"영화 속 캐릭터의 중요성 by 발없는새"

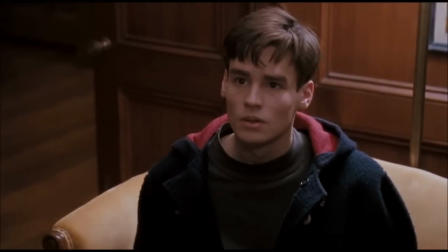[16:32]
다음 영화는 트와일라잇의 작가로 유명한 스테파니 메이어의 소설이 원작인 호스트입니다.
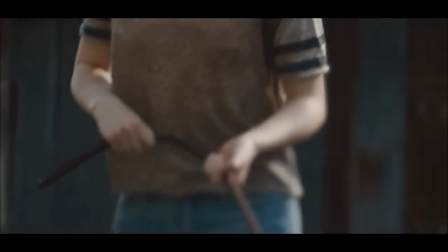[16:36]
이 영화는 외계인들이 지구인의 몸을 차지하면서 벌어지는 일을 다루고 있습니다.
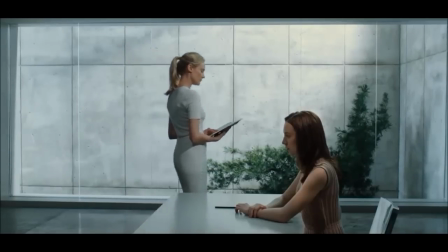[16:41]
한 장면을 보여드릴 테니까 주인공이 왜 저런 행동을 하는지 맞춰보세요.
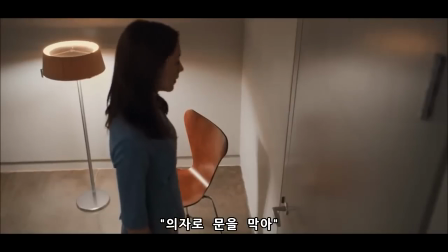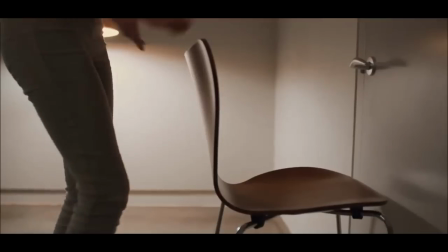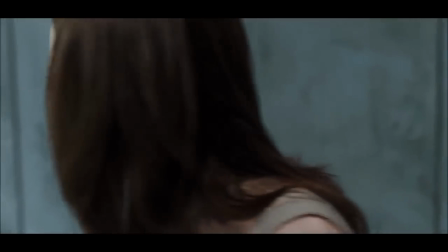[16:58]
눈치 채셨나요? 아주 간단합니다. 우리가 봤을 땐 당연히 반대로 의자를 세워야 하지만 그냥 앞에 갖다 놓습니다.
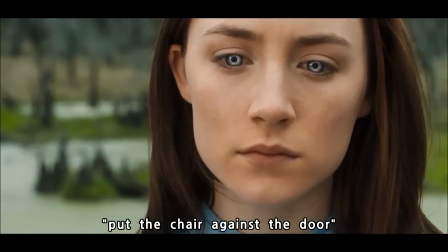[17:07]
원문을 봐도 대사에는 문제가 없습니다. 근데 왜 그랬을까요? 왜냐하면 얘는 외계인이니까요.
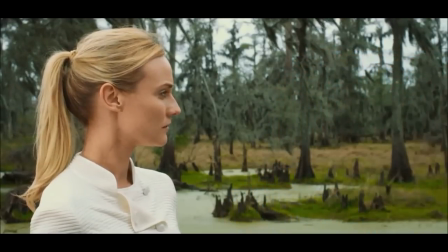[17:14]
의자로 문을 막으라고 했을 때 생략된 단어를 우리는 자연스레
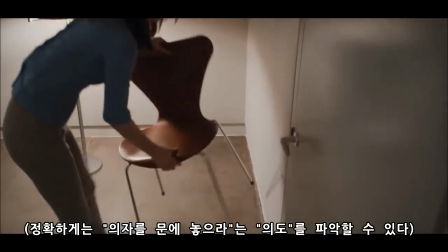[17:19]
이해할 수 있지만 지구가 생소한 외계인이라면 모르는 게 더 적절할 수도 있습니다.
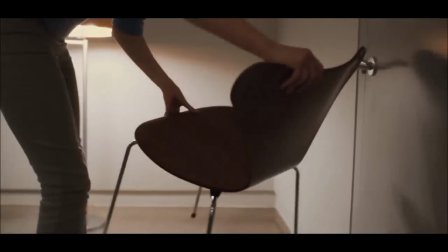[17:25]
두 장면은 모두 각 캐릭터에게 적합한 행동을 보여주면서 부연하는 역할을 하고 있습니다.
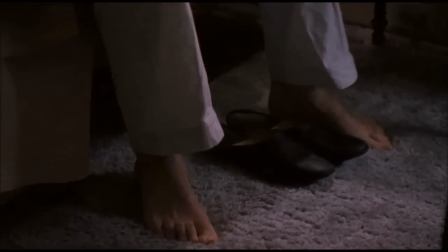[17:31]
죽은 시인의 사회의 경우는 예정된 결말로 치달을 수밖에 없는 상황이라는 걸 넌지시 예고한 셈이기도 합니다.
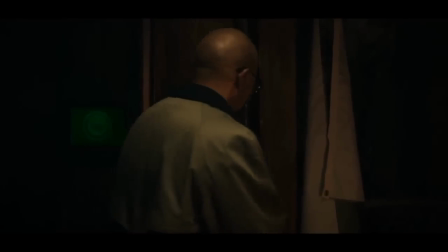[17:39]
그래서 각 캐릭터의 행동과 대사 하나하나를 놓치지 않는 것도 영화를 이해하는데 굉장히 중요합니다.
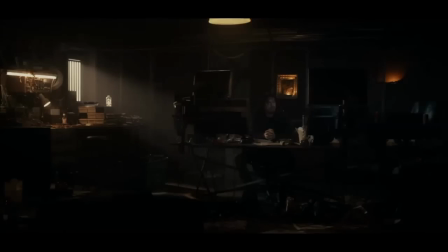[17:47]
제가 지금까지 소개한 건 기본 중에 기본입니다.
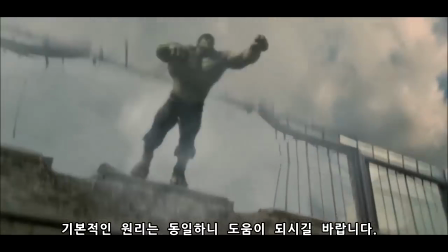[17:50]
다들 이해하기 쉽도록 간단한 것만 말씀드렸지만 결국 원리는 동일하니 앞으로 영화를 보실 때 조금이나마 도움이 됐으면 합니다.
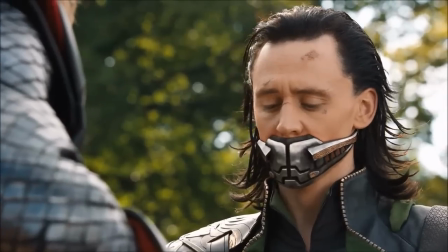[17:59]
그럼 다음 시간에 또 만나요. 언제가 될진 저도 모르니 기다리시지 마세요.